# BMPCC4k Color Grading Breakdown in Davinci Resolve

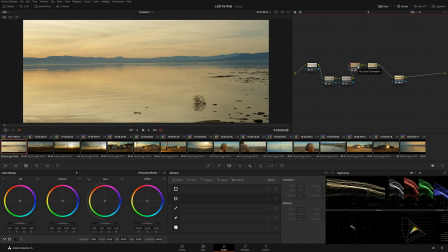actually this lot can go all the way to p3 and even above i'm working on right now making it rec 2020 so this was exposure this was i believe i added a little bit of white
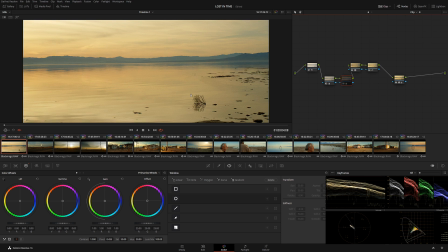balance even like that looks cool but i wanted to add a little bit blue that way it looks a little bit more interesting instead of having like very monochromatic color so this is the lot and after the lot I added a little bit kick
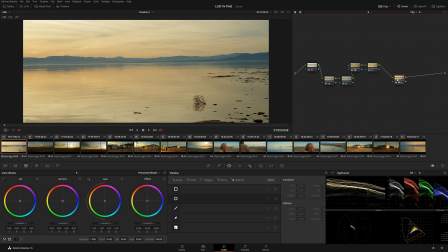a little bit contrast and here we have noise reduction with the neat video
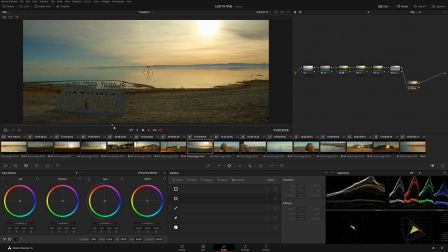so here is kind of same thing I had to do a little bit stabilization on some of the shots and by the way I've shot this whole thing uh actually with uh olympus 12 to 40 between f16
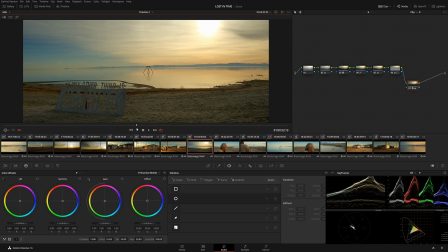and f22 i wanted to capture as much details and everything in the shot without having anything blur in the background
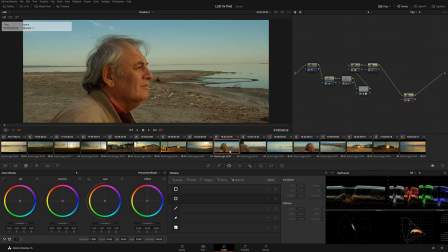however there's one downside of that whenever you shoot like that image becomes a little bit soft so make sure to keep that in mind if you're gonna do something like that so all those people saying that micro four thirds is not like shallow enough to me this is nonsense i mean we're looking
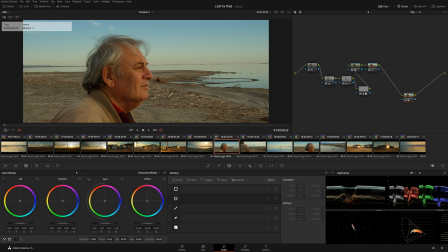at f16 right now and look how shallow the background looks i think it looks fantastic so i really love how um pocket 4k actually captures everything very alexa like camera very nice and easy to work with so over here uh we have
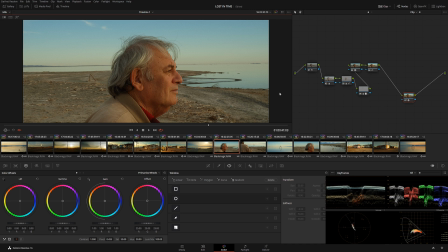this shot right here and here because the exposure was changing actually i was shooting this one already when the sun started going down i had
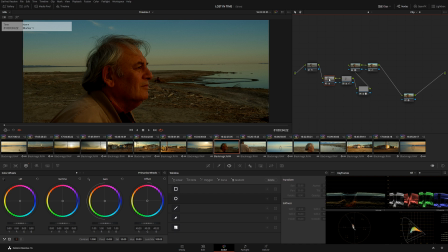to pump up a little bit of exposure back because
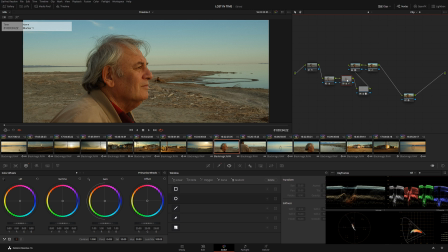things start getting a little bit dark and i had to correct a little bit skin tone
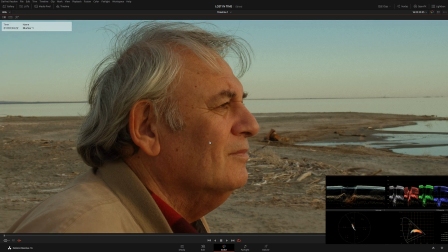let me do full screen okay you see the original skin was a little bit more red because the sun was very strong and orange and i didn't
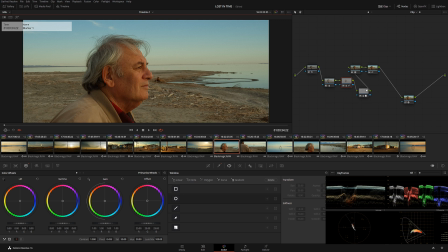want it to overpower that so i had to compensate for that and then again over here basically we have just a contrast and this thing right here is just a slightly extra kick of blue in the background so
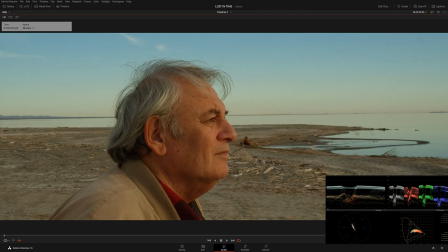let me show you full screen so before and after you can see just a tiny bit
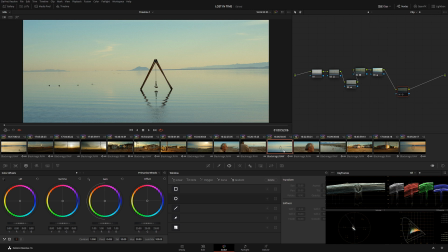extra blue this shot really nice over here swings in the water very dramatic actually kind of eerie too so as you can see there's all kinds of different times that i was filming this sun was dropping
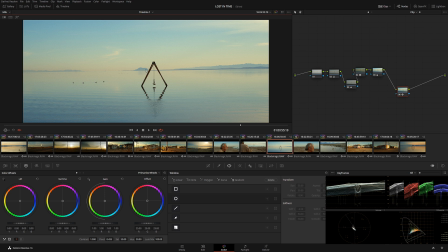so quickly that about 20 minutes after i shot this the sun
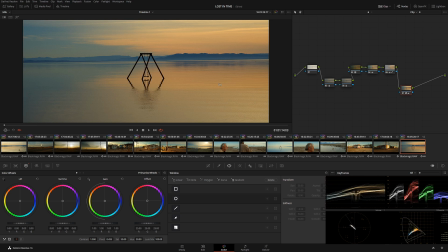was already like that and we can see that it's already completely different
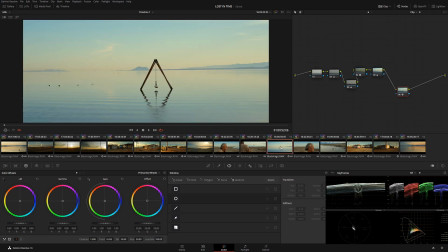look so i wanted to make sure that with the grading i kind of show you know what i didn't want it to make them look very similar so that
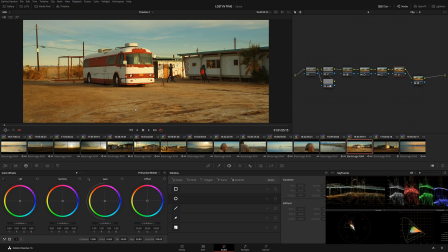was basically a little process behind okay let's see this shot right here actually
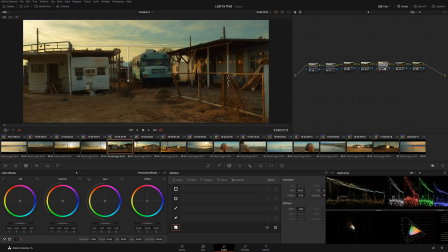this is interesting shot i had to bring down a little bit of skies
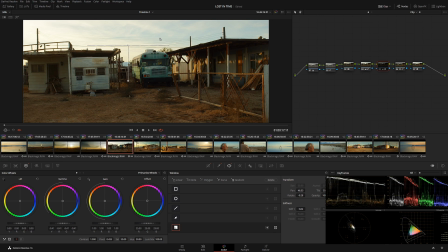to compensate for more dynamic range because you know black magic only has 13 stops and i wanted to give a little bit more expensive feel to
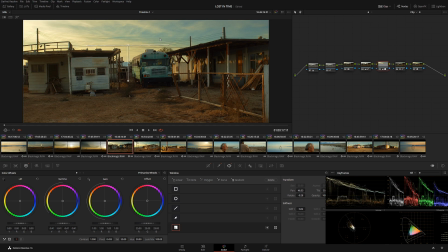that so i use secondaries and i brought down skies and i kind of painted a little bit to make it look like it's all nice in one shot but besides that this is original shot very nice again and this one after color
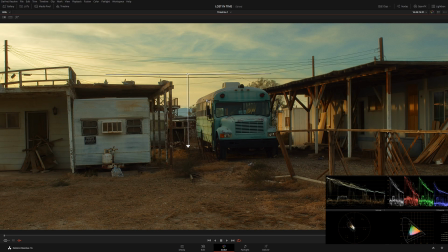grading again looks very nice and cinematic so that's about it